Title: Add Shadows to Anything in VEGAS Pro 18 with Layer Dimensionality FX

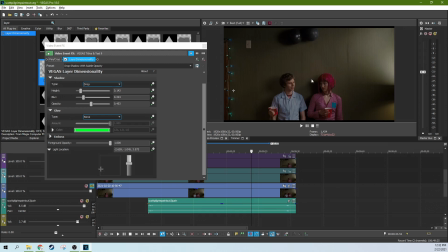254s
The source lighting actually comes from in front of the characters and casts a shadow behind them, and there's also some motivational lighting too, that's directly side lighting. So the shadow's got to come like down and back for it to make sense.
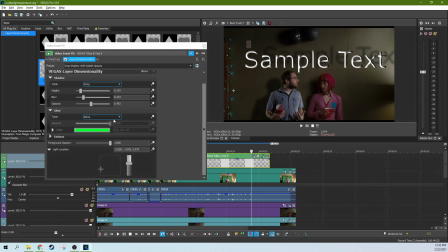269s
So let's go back to looking at everything and make the shadow, before we need the light to be above it.
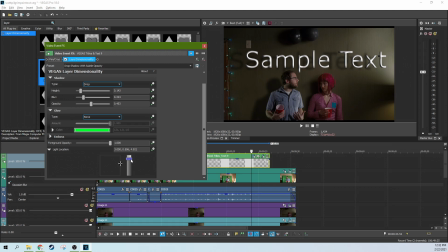280s
And this little roll right here will change like where it is in 3D space next to it. So you can actually mess with this and the shadow height here to kind of give it a more
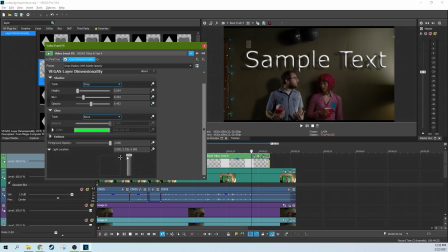realistic location. And between these three dials, you can pretty much get a shadow any direction that you want.
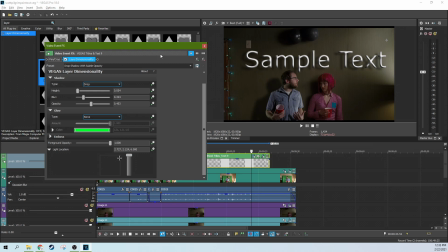315s
So that is the layer dimensionality effect. You know, there's the sample text without it. There's the sample text with it. It's a great way to make something look like it belonged there in the first place without going through a full 3D composite.
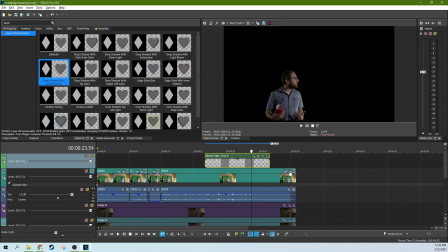328s
Now, why that's super helpful for a green screen is if you look at this green screen here, let's look at the event pan crop.
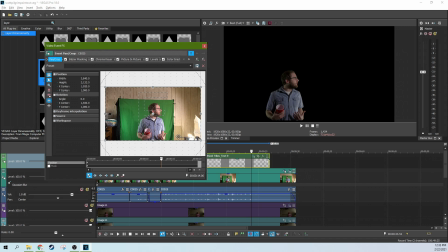337s
This is the original shot. It's got my messy room with some lights and stuff. That's always fun. Fun fact, this green screen, if you saw in my other video about fixing impossible green screens, actually steaming out the back and ironing it made a big difference in actually lighting it like I knew I was supposed to do,
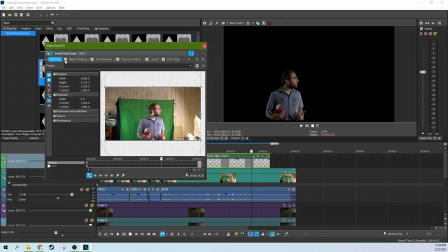354s
but I didn't for the sake of that video. Let's pretend it was for the sake of that video. So I've got tons of effects on this to actually make it look like it's in the thing.
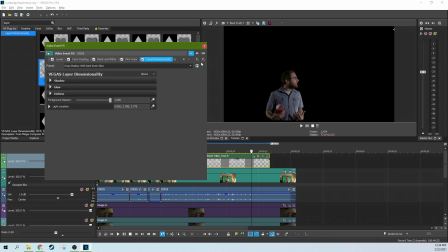363s
I've actually got a whole nother video about that, actually making yourself look like you're in a movie. But the layer dimensionality effect is super important.
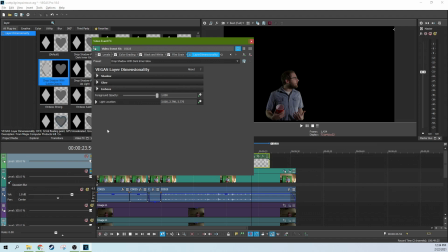371s
Let us unsolo this now.
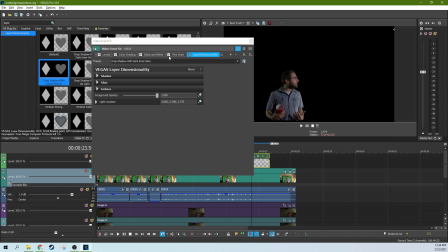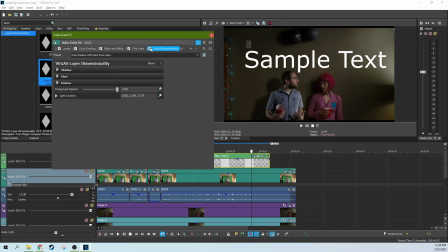379s
The layer dimensionality effect is super important for adding a shadow to a green screen character. It's a great way to put yourself in the scene a little bit by giving yourself a shadow, and we can affect all those things.
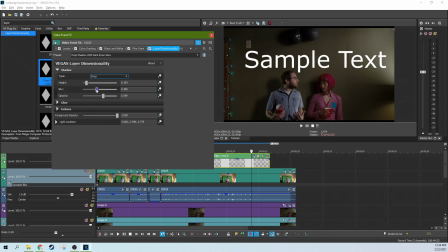393s
Like adding a bit of a blur makes it look a little bit more like there's a real light source behind it. The opacity, see, like what I love about this is now you can actually see the texture of the wall behind me, making me look like I really cast a shadow on that wall.
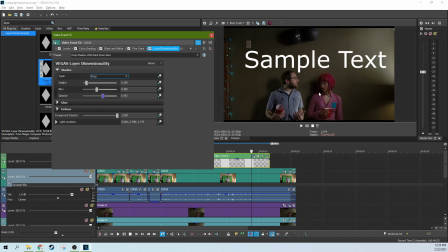409s
I have to sacrifice that a little bit because to match the darkness of her shadow, I have to get rid of a lot of the opacity because it's a pretty dark shadow. That is layer dimensionality effect in Vegas Pro 18 and a practical use case for it.
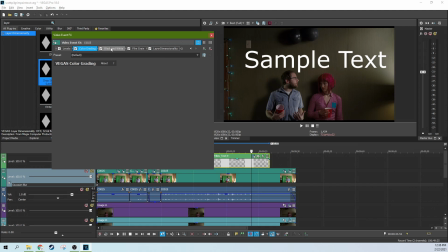424s
Fun fact, if you're in movie studio and you want to do this, I didn't forget about you guys, but I can't do a whole video about it. If you wanted to do this an alternate way, i.e. you had movie studios and you did not have layer dimensionality,
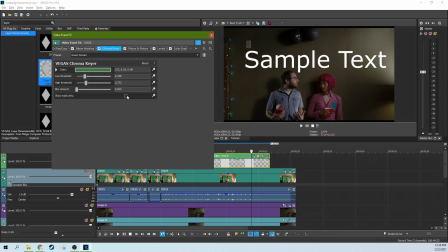437s
what you could do is you could take your chroma key mask and duplicate this section here. Now it would normally be just this chroma key mask. It would just be a bright white.
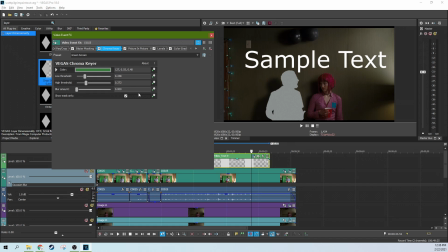449s
You could duplicate your clip, leave the chroma key mask on, use the picture-in-picture effect to move the chroma key mask, and then use it invert to make the mask black, and then you could blur
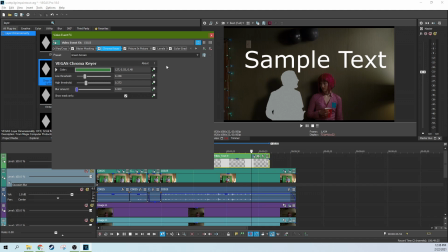467s
it right here on the chroma key too, and then change the opacity on the clip, and that would give you a very, very, very similar effect.
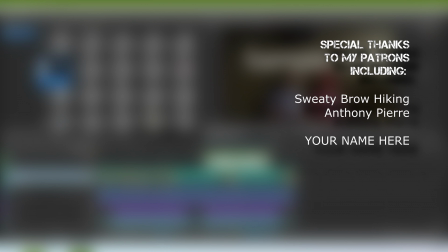474s
So bonus fact for the movie studio people, sorry there's not a whole video about it, but thanks so much for watching. Like if this video helped you out, subscribe if you're looking for more. I'll see you next time.